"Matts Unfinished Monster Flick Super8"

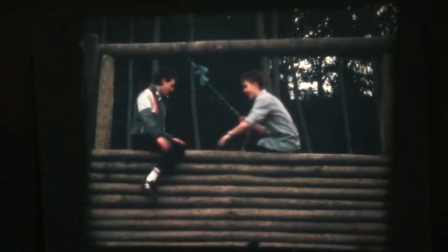So it runs straight up to the thing, and Raymond goes, look over there, and he's like,
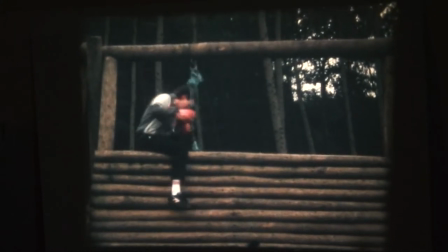oh my god, and then he's getting attacked, and Anthony's like, oh, what's going on, why are you down there,
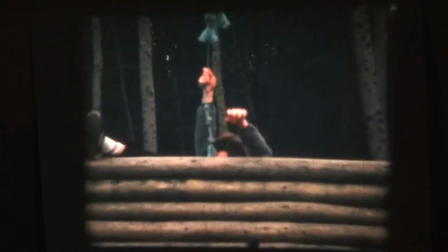oh, but something's pulling me now as well. So yeah, it's all very convincing at this point.
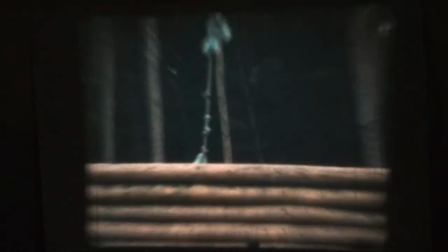And then obviously we have to put the special effects camera in there,
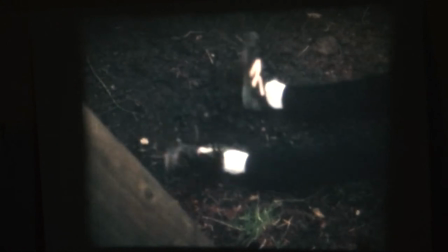and then something's eaten him and taken him away, but the other boy is being dragged off by the creature.
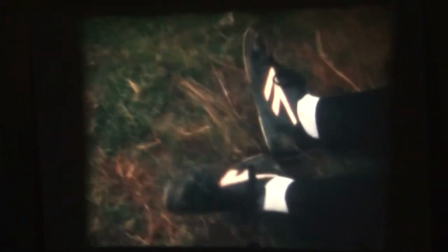So yes, this is very convincing.
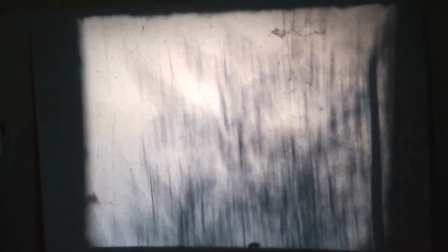And then camera pans off into the distance, you know, to kind of suggest that we're just about to change shot.
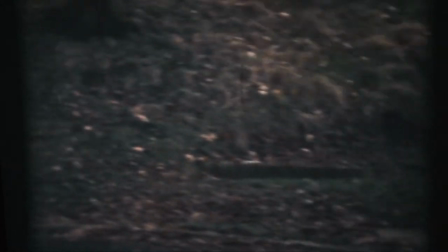And then Raymond Tutty again, managing, you know, you're not supposed to notice that these are the same people,
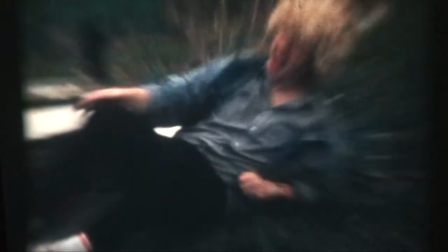reprises his role a third time, as man with wig on being attacked in whilst reading newspaper.
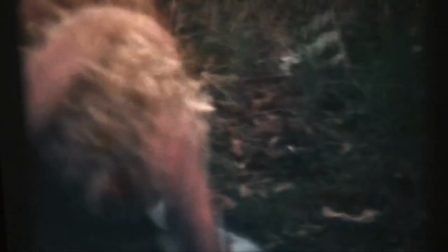And I'll probably have to cut that at some point, because of the overacting, and he pulls his wig off as well,
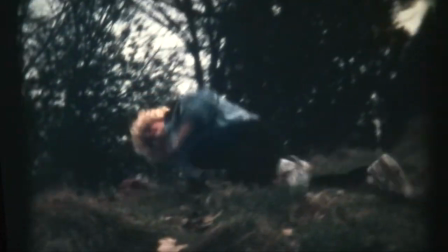and then he's like, "Oh, but I'm going to run away," so and then he runs away,
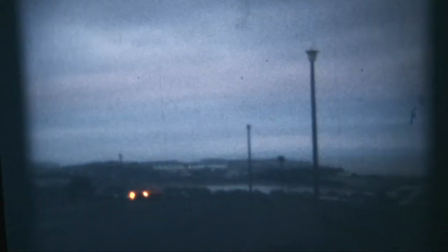and then gets attacked again by the monster, and some good stunt work there, falling around.
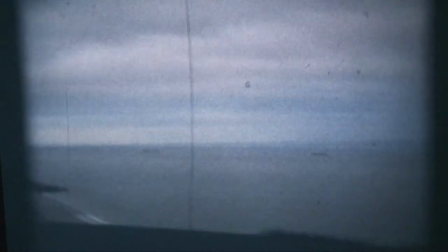Ray was a bit of a karate man, so you know, to throw himself about a bit.
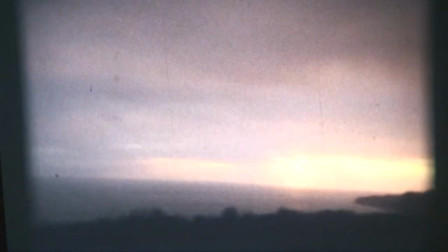So this is the view from where we used to live in Barry, all the way across to that was where Cardiff Wales Airport was,
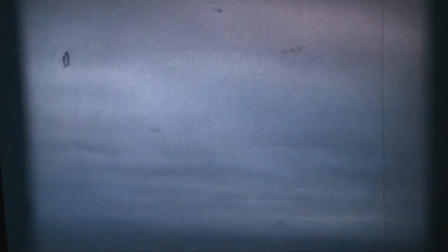in that direction, and some nice houses with a view over the sea,
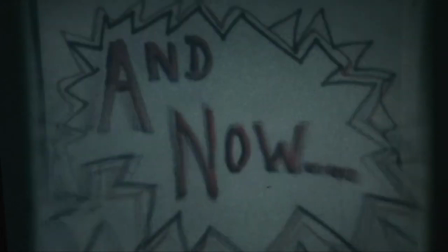and aircraft flying back in across the sea to Cardiff Wales Airport, and then some title sequences which were meant to get cut in but never did.
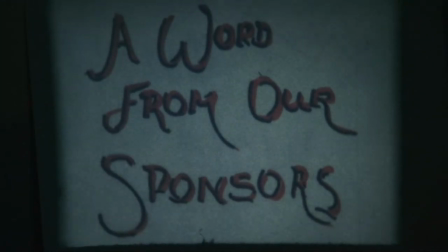So, and for some reason I thought it would be funny to have a word from the sponsors right in the middle of
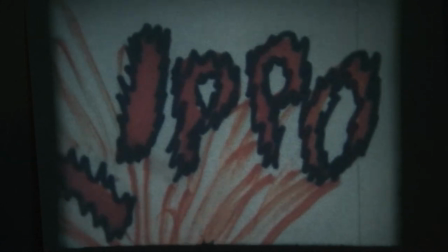the killing sequences to cut away to something else which doesn't really make a lot of sense,
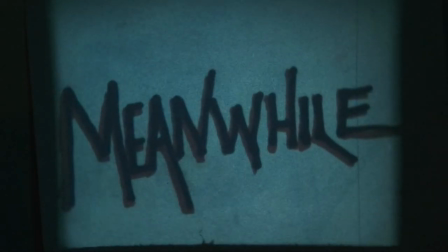and then pow for when a monster actually attacks, and meanwhile somewhere else,
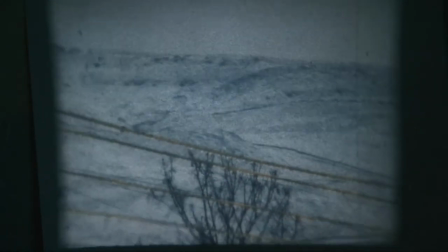so that could be cut in and never was cut in to the footage, so it just exists in a linear form in the wrong place.
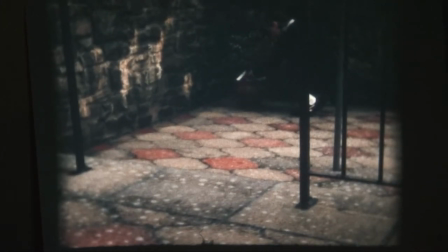And then we cut across to Anthony Peel, who is now reprised again,
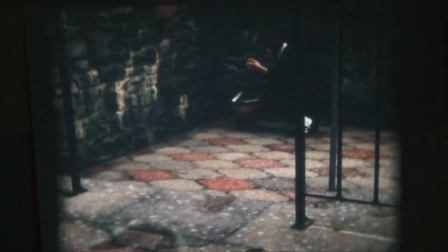and is see the footsteps in the snow, there you go.
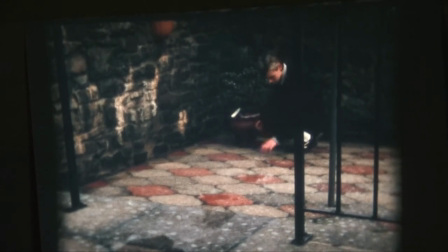So something's just walked up to him and he sees the footsteps in the snow and realizes there's a foot.
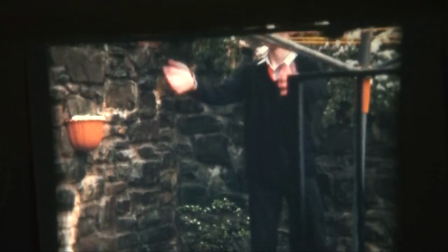Oh, what's this? Legs, a body. Oh my god, it's a body.
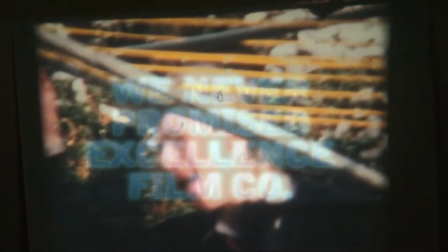And now it's attacking him, convincingly, invisibly.
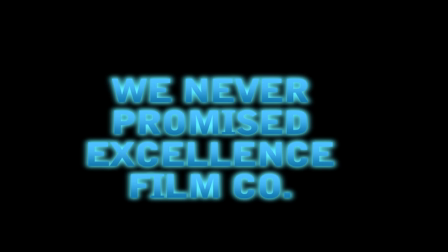And that's about it. So hope you enjoyed uncut footage from a movie that never was. Let's see whether we can cut it together into something funny at some point.